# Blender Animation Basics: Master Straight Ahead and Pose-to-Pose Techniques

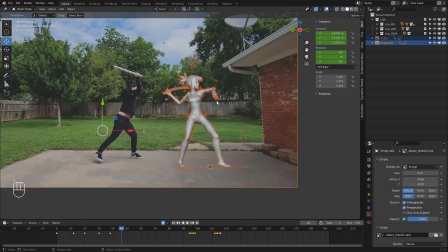Let me select everything on this rig. Again, pressing A on all of my controls, pressing I to lock a keyframe down on everything. But this pose right here is really important because you feel the drag of the hand and the sort of lead and follow of the body
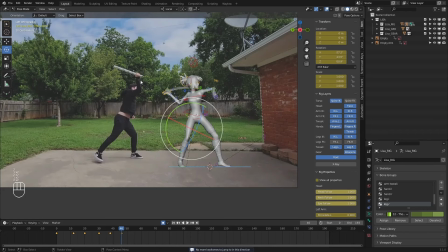as everything comes forward. Now, one important thing to keep in mind is that this is a really important kind of key pose, but what happens in between here too, like around frame 42, is where you get that strong moment coming out of this hold that we have up at the top of the arc.
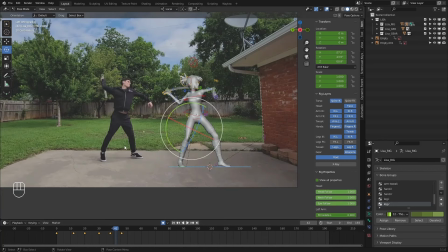So as I'm moving forward, you can see my body is kind of slowly moving forward. My arm is still really dragging behind my body, even though my body is starting to move forward. And then here from like frame 42 to 46, I like really speed up.
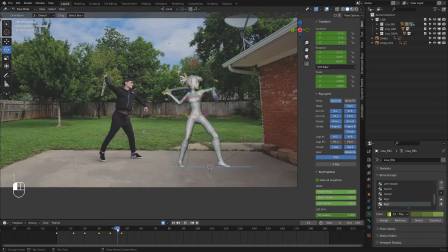So what we're going to do is first build the pose here and then probably go back and kind of refine the pose in between that. So I'm going to go to this pose here, frame 46.
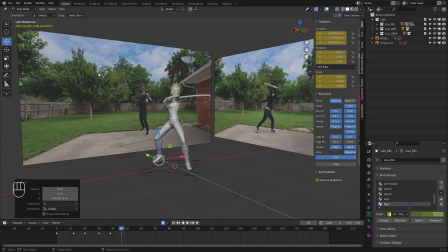I already locked a keyframe down, so I'm just going to start posing this. So my hips are really coming forward here. I'm going to zero out the foot roll there because my foot is actually planted on the ground.
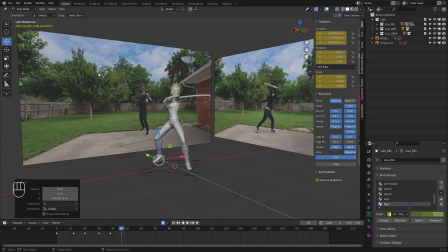This foot is actually coming off the ground now. And one thing to notice is that my front view reference is obviously timed a little bit differently than my side view.
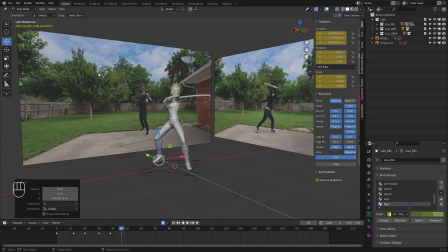I don't have two cameras to shoot simultaneously, so I basically acted out the front view and acted out the side view, and it's kind of impossible to get those frames to match up exactly. But it's still will be a good point to look at the front view for posing and that kind of thing.
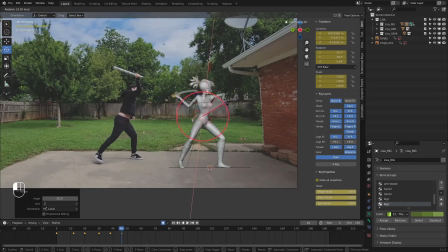But yeah, I'm going to jump forward. You can see like now my body is basically completely side view to the camera, just over a couple frames. So I'm going to start really rotating this like this.
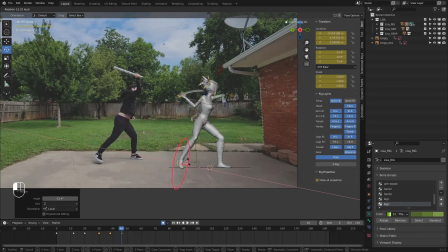Again, my body is like basically on the side, completely looking kind of off to the side here. My upper chest is still dragging behind. Again, this foot is picking up.
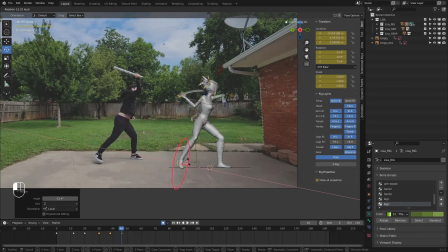So I'm going to probably pick it up and start to push it out, because you'll notice in my front view, my right foot here comes up and starts to move out off to the side. So I kind of want to do something similar. I'm probably going to move it backward a little bit, start getting a bit more tilt, a bit more height to it as well.
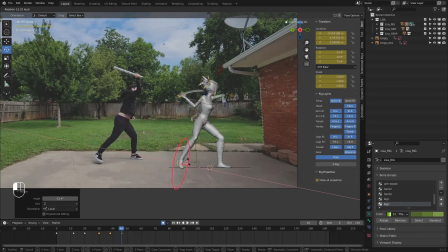And then really also start rotating it inward a bit more.
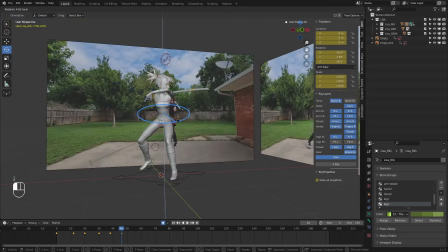Hips should probably be rotated.
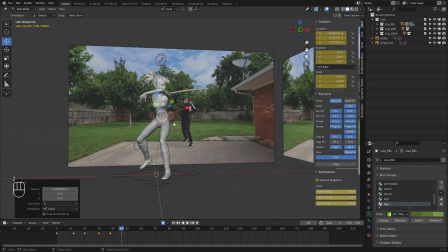From the front view, I'm going to shift my hips over this supporting leg, because now that leg is taking all of the weight.
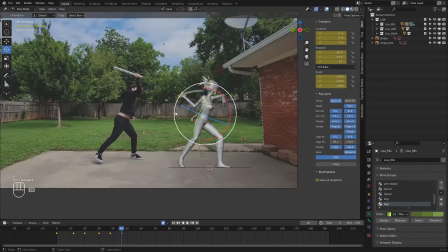So I want to make sure that I shift my body over that way. Now for this arm, it's coming forward here.
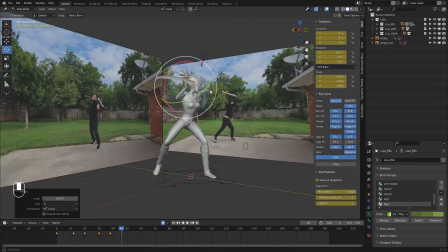This wrist is really dragging behind. I look at it from the front view.
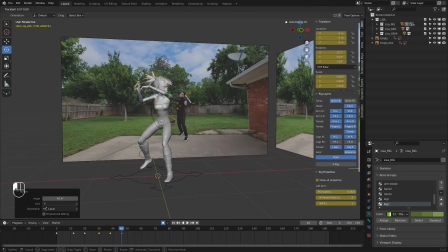This arm is kind of straightening out, and I'm probably going to drop the shoulder.
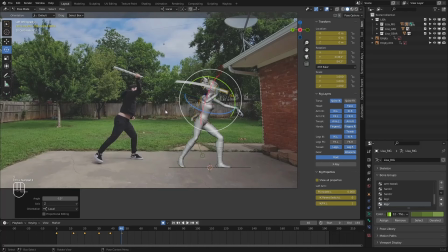Take a look at it from the side view.
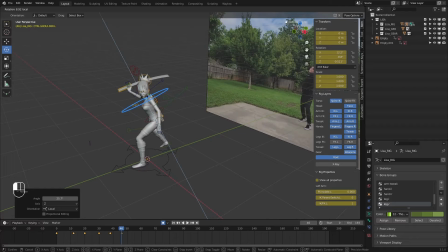So here, I'm bringing my arm really quickly back that direction. I'm going to need to rotate that shoulder quite a bit. And then I'm going to actually drag this elbow.
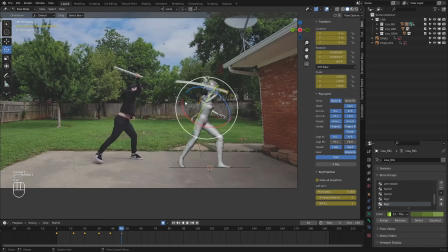So you can see, again, in my reference, this is where we get some really nice spacing and quickness, is like how much my body changes over these couple frames.